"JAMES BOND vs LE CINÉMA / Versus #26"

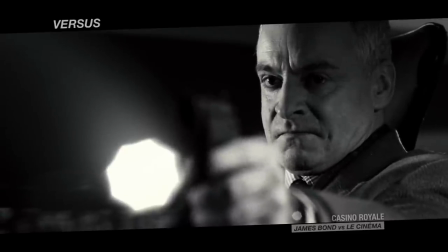On découvre le personnage avant même qu'il n'ait son permis de tuer.
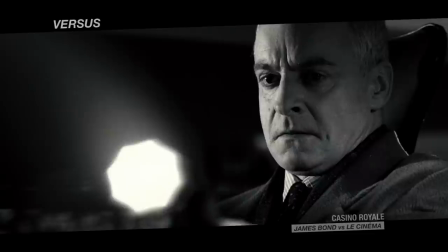La fonction du noir et blanc est évidente, mais Martin Campbell joue également avec un des motifs fameux de la saga, le gun barrel.
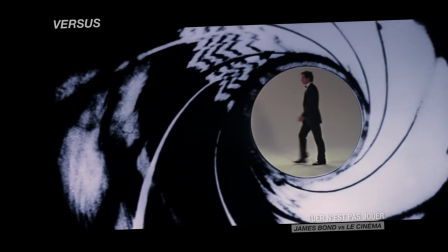Dans tous les films précédents, celui-ci arrive avant même la première image, montrant un personnage élégant, distingué, mais aussi doué d'un instinct de tueur implacable.
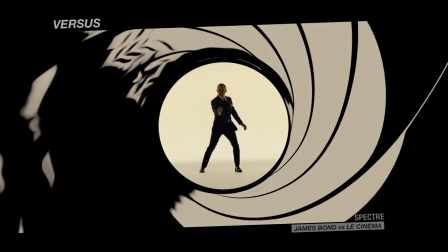Tout le personnage James Bond y est résumé.
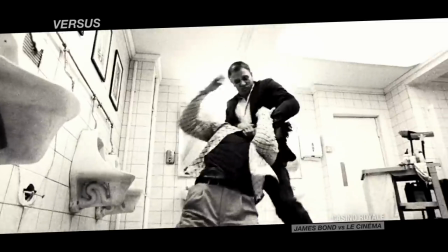Ce gimmick hors narration, Casino Royale choisit donc de l'intégrer au récit en faisant de la scène d'ouverture un prologue au gun barrel.
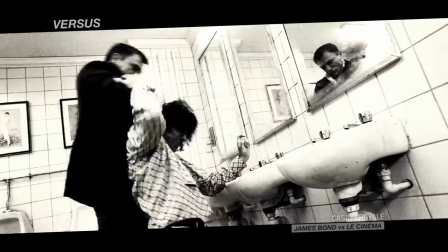Dans cette scène, le Bond de Daniel Craig doit, comme les autres interprètes avant lui, faire ses preuves, poser sa marque, sa personnalité.
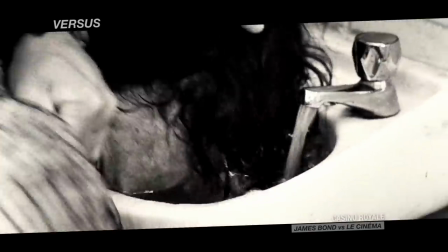Professionnalisme froid, action brutale, corps martyrisé, s'installe le style brut de décoffrage de l'acteur contrastant avec celui de son prédécesseur, plus distingué.
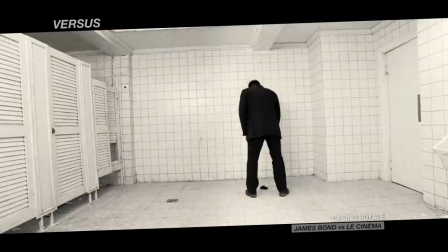Le Néo 007 valide son permis de tuer et ce n'est qu'ensuite qu'arrive enfin le gun barrel.
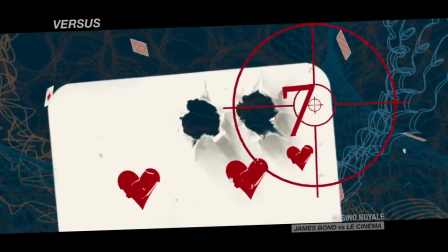Martin Campbell, le réalisateur, redistribue les éléments constitutifs de la saga pour raconter son personnage.
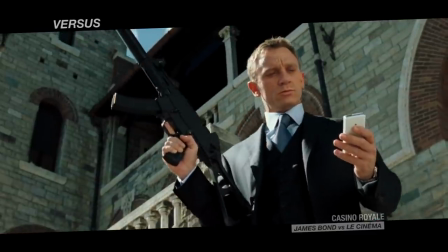L'incontournable My Name is Bond et le fameux thème musical n'arrivent eux qu'en conclusion.
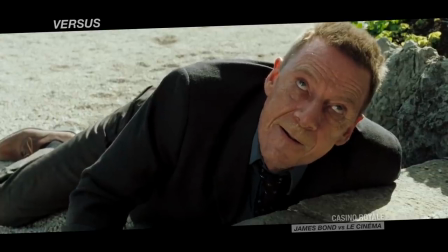James Bond ne devient véritablement James Bond qu'à la toute fin du film.
The name's Bond.
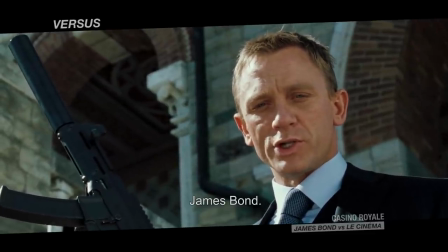James Bond.
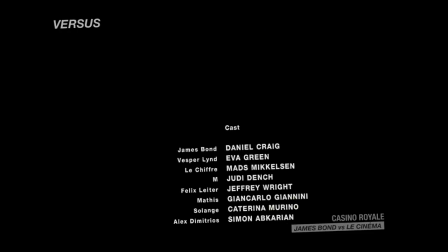Casino Royale est en fait une scène pré-générique de 2h20. La suite aura lieu dans les épisodes suivants. Au-delà de la signature qu'il constitue, le Gun Barrel raconte beaucoup de choses sur l'essence de la franchise bondienne.
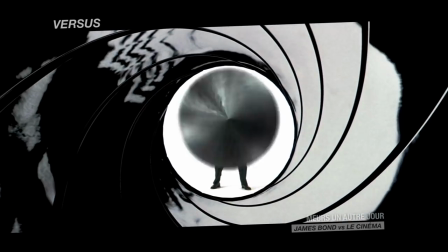Car, dès les premières secondes de chaque film, ce passage adresse un clin d'œil au public.
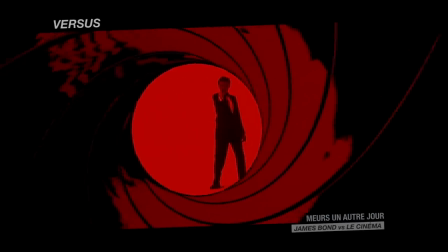Le héros casse le quatrième mur en tirant directement sur le spectateur, rejouant même une image fondamentale du cinéma,
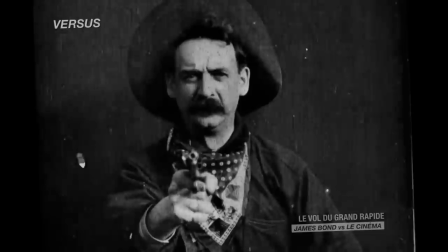un plan mythique du vol du Grand Rapide de Edwin S. Porter, datant de 1903.
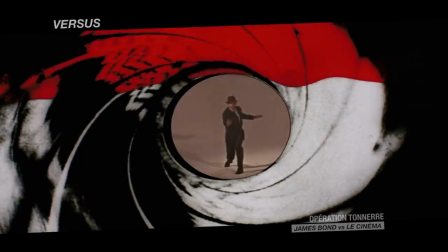La scène fait office de levée de rideau. Personne n'est alors plus dupe de ce qui va suivre.
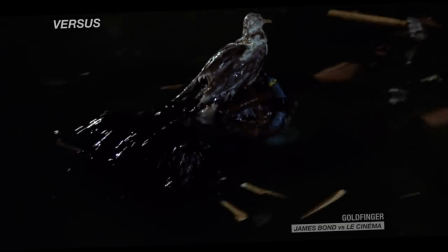Nous sommes dans une œuvre de pure fiction.
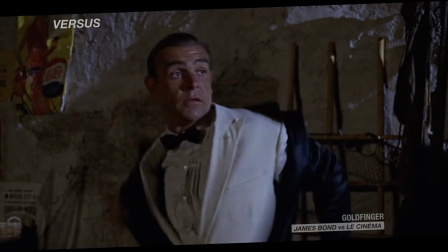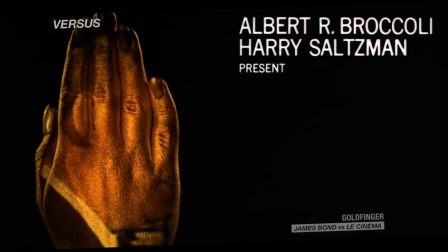Un long générique venant même interrompre l'action à peine démarrée, nous sortir de la diégèse,
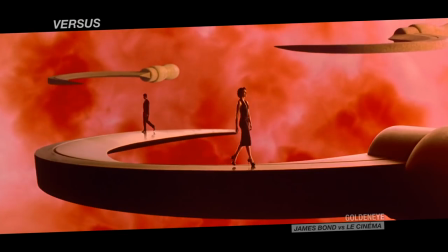pour, en musique et en images, nous dévoiler les thèmes de l'histoire qui va suivre.
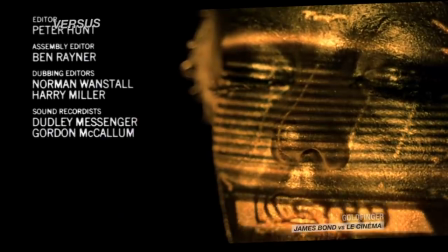It's the kiss of death from Mr. Goldfinger.
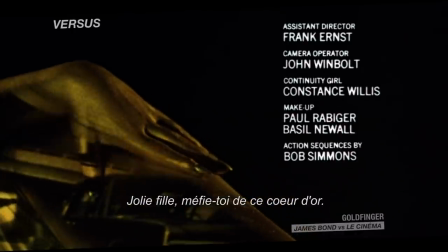Pretty girl, beware of this heart of gold.
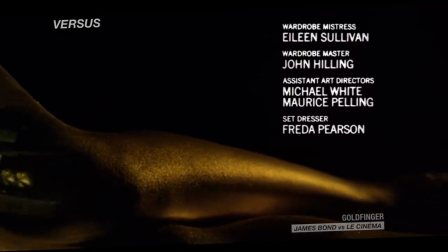This heart is cold.
Depuis ses débuts, la série échappe à toute forme de réalisme.
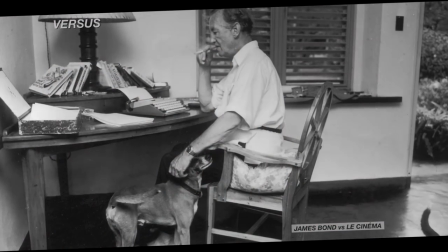En tant qu'écrivain, Ian Fleming n'est pas John le Carré.
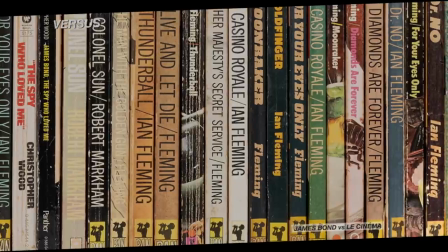Il a certes travaillé pour les services secrets anglais, mais ses romans sont moins une reconstitution de cette expérience qu'un échappatoire au réel.
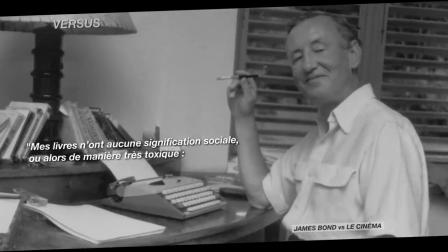Mes livres n'ont aucune signification sociale, ou alors de manière très toxique. On prétend qu'ils contiennent trop de sexe et de violence, mais l'histoire est faite de ça.
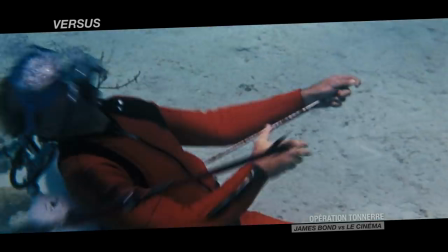Et les films vont pousser encore plus loin cette dimension totalement fantaisiste.
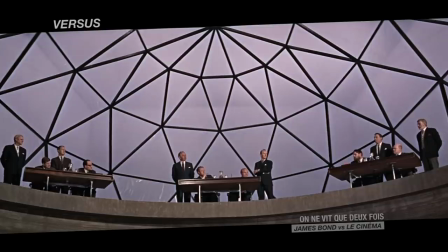Car si James Bond est bien un produit de la guerre froide, l'affrontement entre Est et Ouest constitue dans les films une simple toile de fond plus qu'une véritable menace.
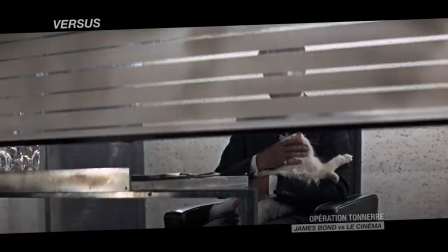Si le monde risque d'imploser à chaque épisode, c'est à cause du spectre et de méchants hauts en couleur,
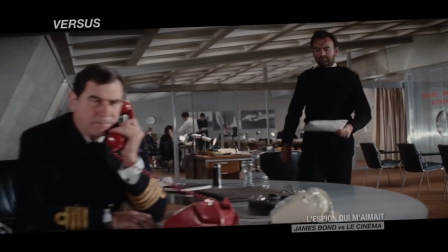plutôt que du fait de la rivalité entre États-Unis et URSS.
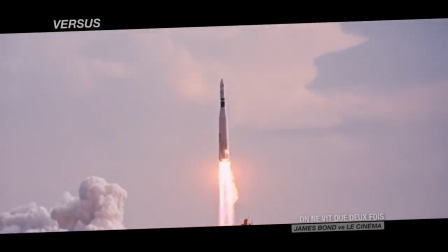Les films recyclent les préoccupations politiques de leur époque, conquête spatiale, peur du nucléaire, trafic de drogue, désinformation, crise climatique.
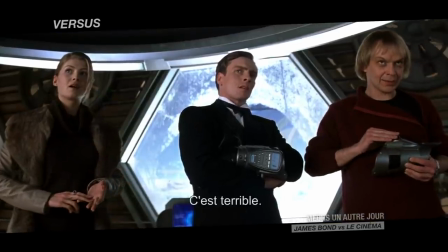Global warming. It's a terrible thing.
Mais reste fermement ancré dans l'imaginaire.
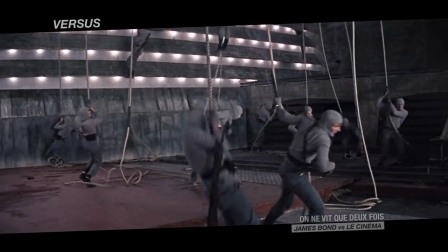Des films dans lesquels des ninjas peuvent attaquer un volcan factice contenant en fait une base spatiale.
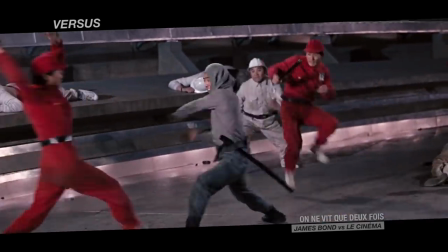Tout n'est qu'extravagance. Le héros lui-même est plus un fantasme qu'un personnage tangible.
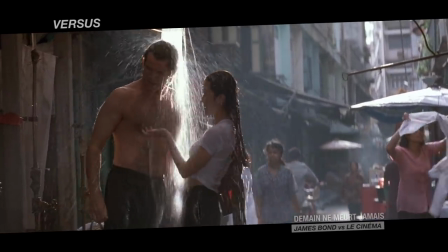You were pretty good on the bike. Well, that comes from not growing up at all.
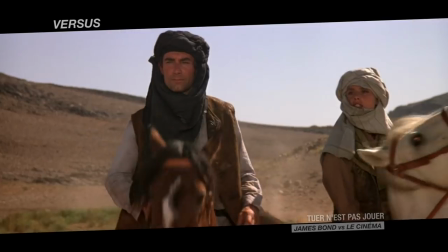007 ne fait que se déguiser.
I'm a British agent.
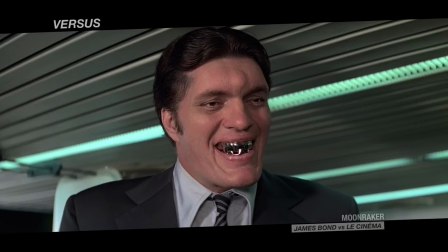Affronte des antagonistes tous plus excentriques les uns que les autres, évolue dans des décors de cartes postales et,
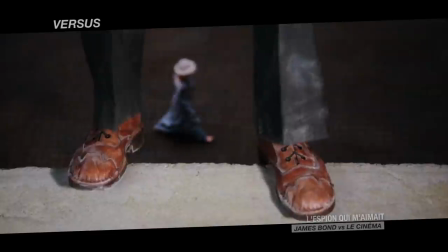tel un enfant, ne cesse de se parler à lui-même, commentant le moindre de ses gestes.
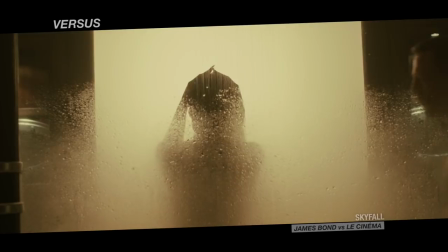What a helpful chap.
Comme un adolescent en pleine puberté, le héros frémit à la vue de la moindre demoiselle, mais reste tout de même un peu prude.
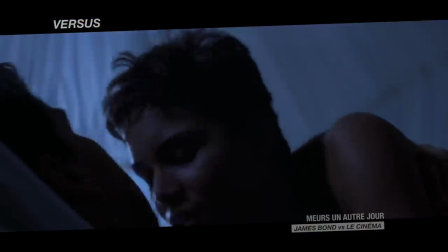Dans toute la saga, on ne le verra qu'une seule fois profiter véritablement d'une partie de jambes en l'air.
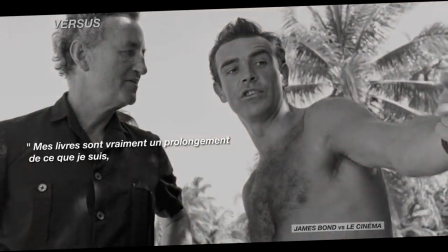Mes livres sont vraiment un prolongement de ce que je suis, et ce n'est pas un compliment pour moi.
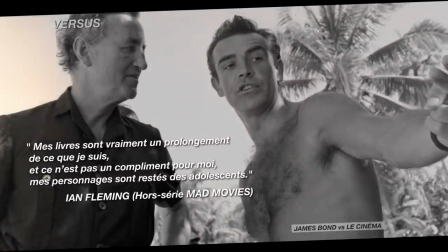Mes personnages sont restés des adolescents. Par ce prisme, tout est clair.
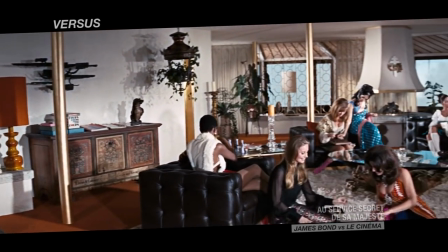Bond est le fantasme d'un jeune garçon, du jeune Ian Fleming, l'histoire d'un ado s'imaginant espion.
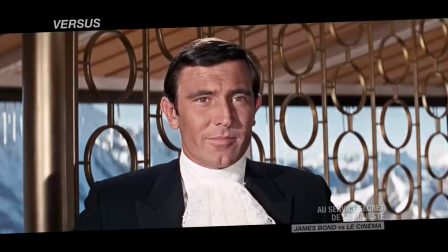Tout n'est alors que fiction. Le sort du monde peut dépendre d'une simple partie de cartes.
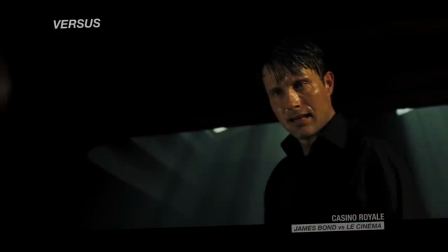Et même une scène de torture particulièrement tordue devient alors source d'amusement.
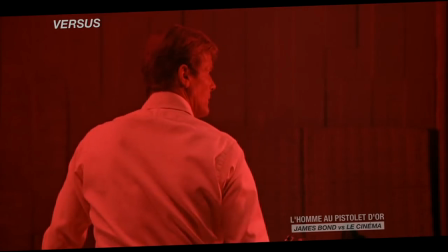Tout n'est que jeu, et la matière première de la saga n'est alors pas la réalité du monde, mais plutôt l'imagination, et donc le cinéma lui-même.
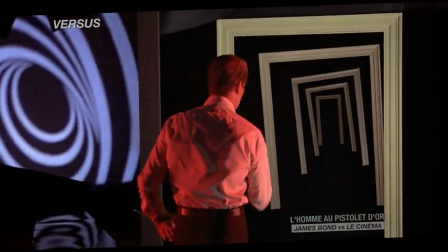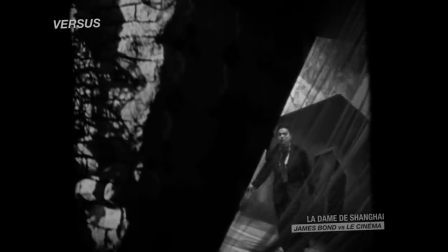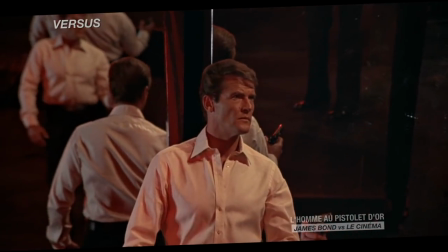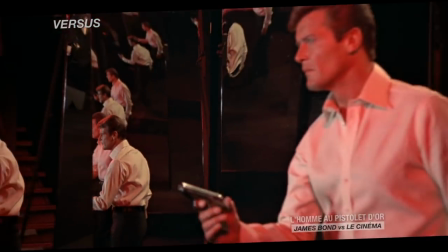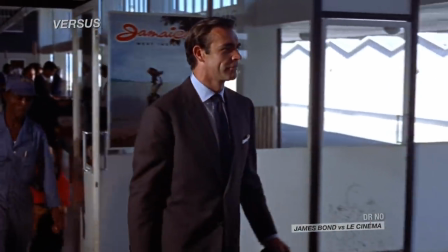Si l'on prend deux films que 44 ans séparent, Dr. No et Casino Royale, les éléments essentiels de l'intrigue se confondent.
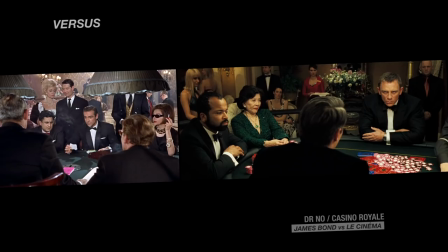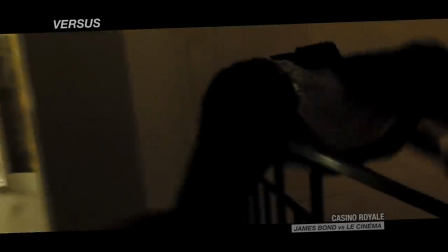Le squelette est identique, l'originalité de chacun des deux films se trouve alors dans la façon dont ils vont glisser ces éléments dans les codes cinématographiques de leur époque.
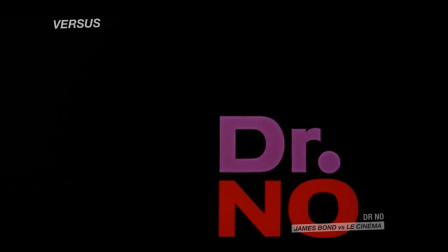Dr. No s'appuie sur la référence ultime du genre, la mort aux trousses.
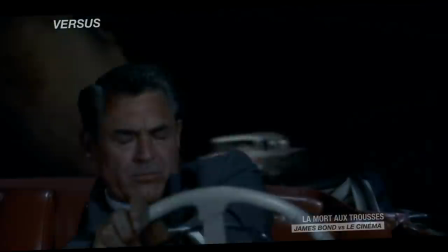Grand spectacle, décors monumentaux, voyages permanents, scènes d'action intenses, méchants charismatiques et jeux de séduction.
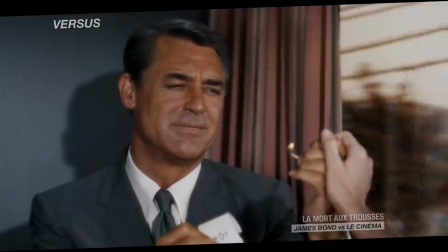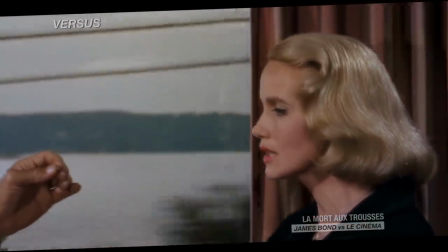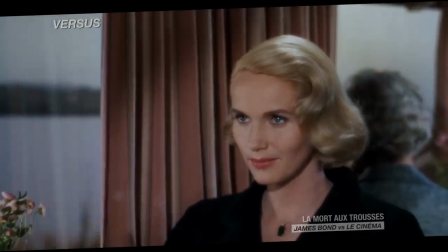Le film d'Alfred Hitchcock contient en germe toute l'identité cinématographique des 007.
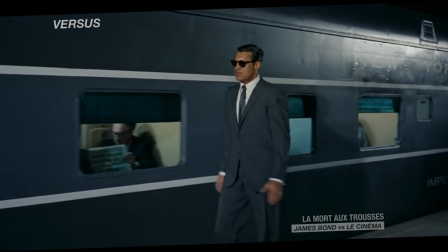Cary Grant a même été envisagé un temps pour jouer le rôle, Ian Fleming ayant pensé son héros en ayant l'acteur en tête.
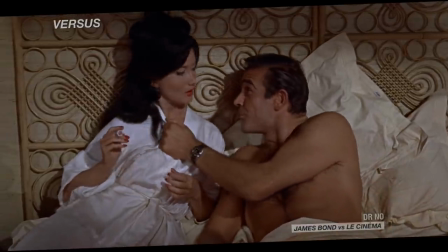C'est finalement Sean Connery qui est retenu, permettant à Bond de se détacher de son modèle.
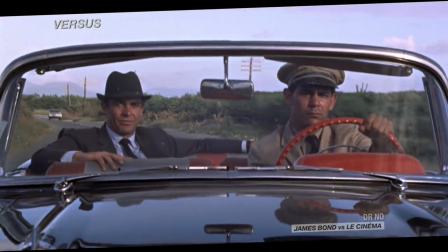La force brute, la froideur parfois de l'Écossais, tranchent clairement avec la bonhomie de Cary Grant.
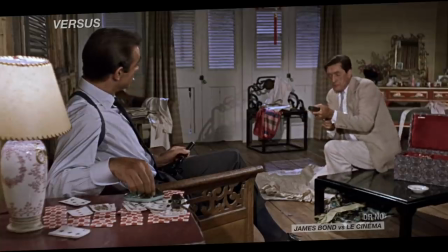Et le personnage de Bond trouve ainsi sa propre personnalité, entre animalité, ironie et flegme.
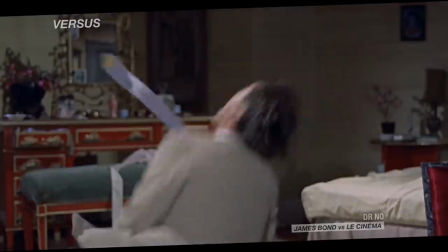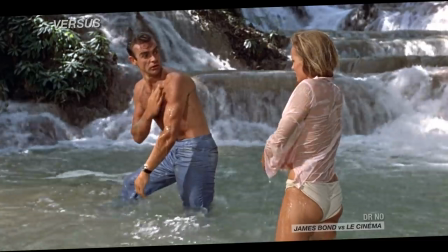En saupoudrant le modèle hitchcockien d'exotisme, de sensualité et d'une violence sourde propre à faire frissonner le grand public,
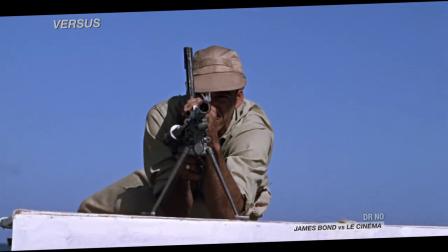ce premier film contient déjà tous les ingrédients qui feront la singularité de la saga.
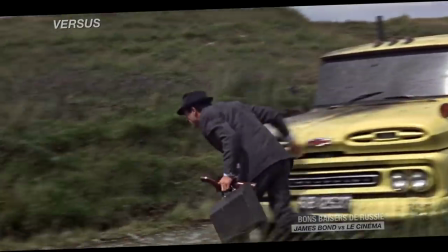Les premiers 007 n'ont évidemment pas la perfection formelle de la mort aux trousses.
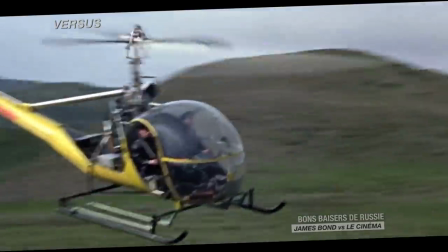Entre un maître et un artisan doué, l'approche en termes de mise en image n'est pas tout à fait la même, comme on peut le voir avec la scène d'attaque aérienne de Bon Baiser de Russie.
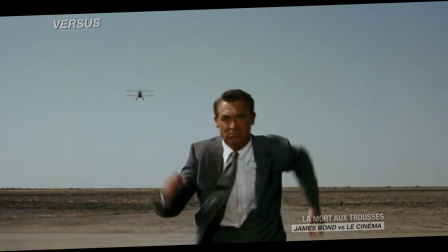En se focalisant sur un seul point de vue, celui de son héros, Hitchcock joue l'épure et construit un suspense absolu aussi limpide qu'effrayant.
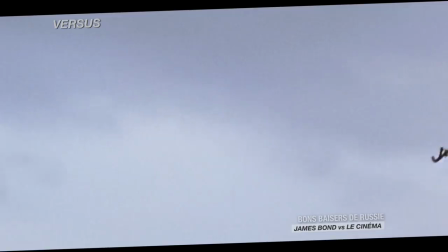Terence Young, lui, vise une efficacité plus basique dans sa construction dramatique en alternant les points de vue,
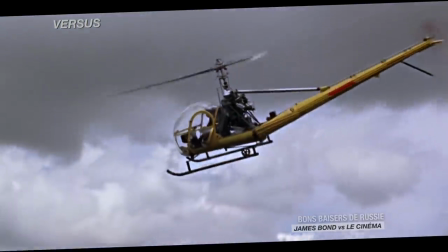d'un côté celui de l'hélicoptère, de l'autre celui de Bond, afin de multiplier les plans spectaculaires.
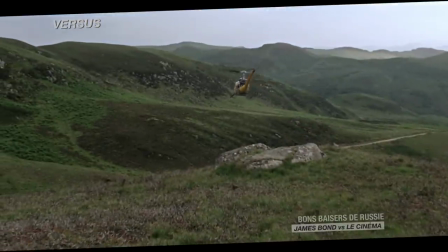La volonté est claire, en mettre plein la vue au spectateur.
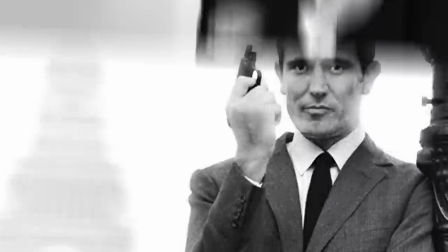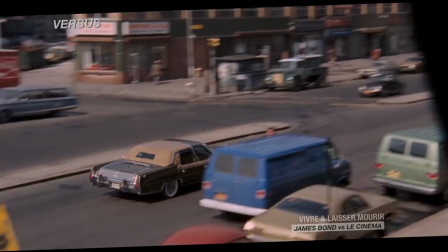Rien ne se perd, rien ne se crée, tout se transforme. Cet adage ne peut pas mieux convenir qu'à cette série.
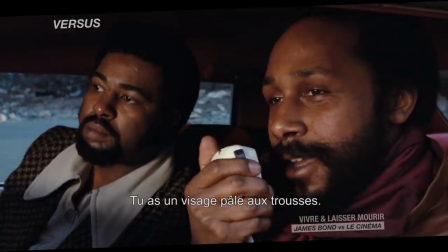125th, you got a honky on your tail.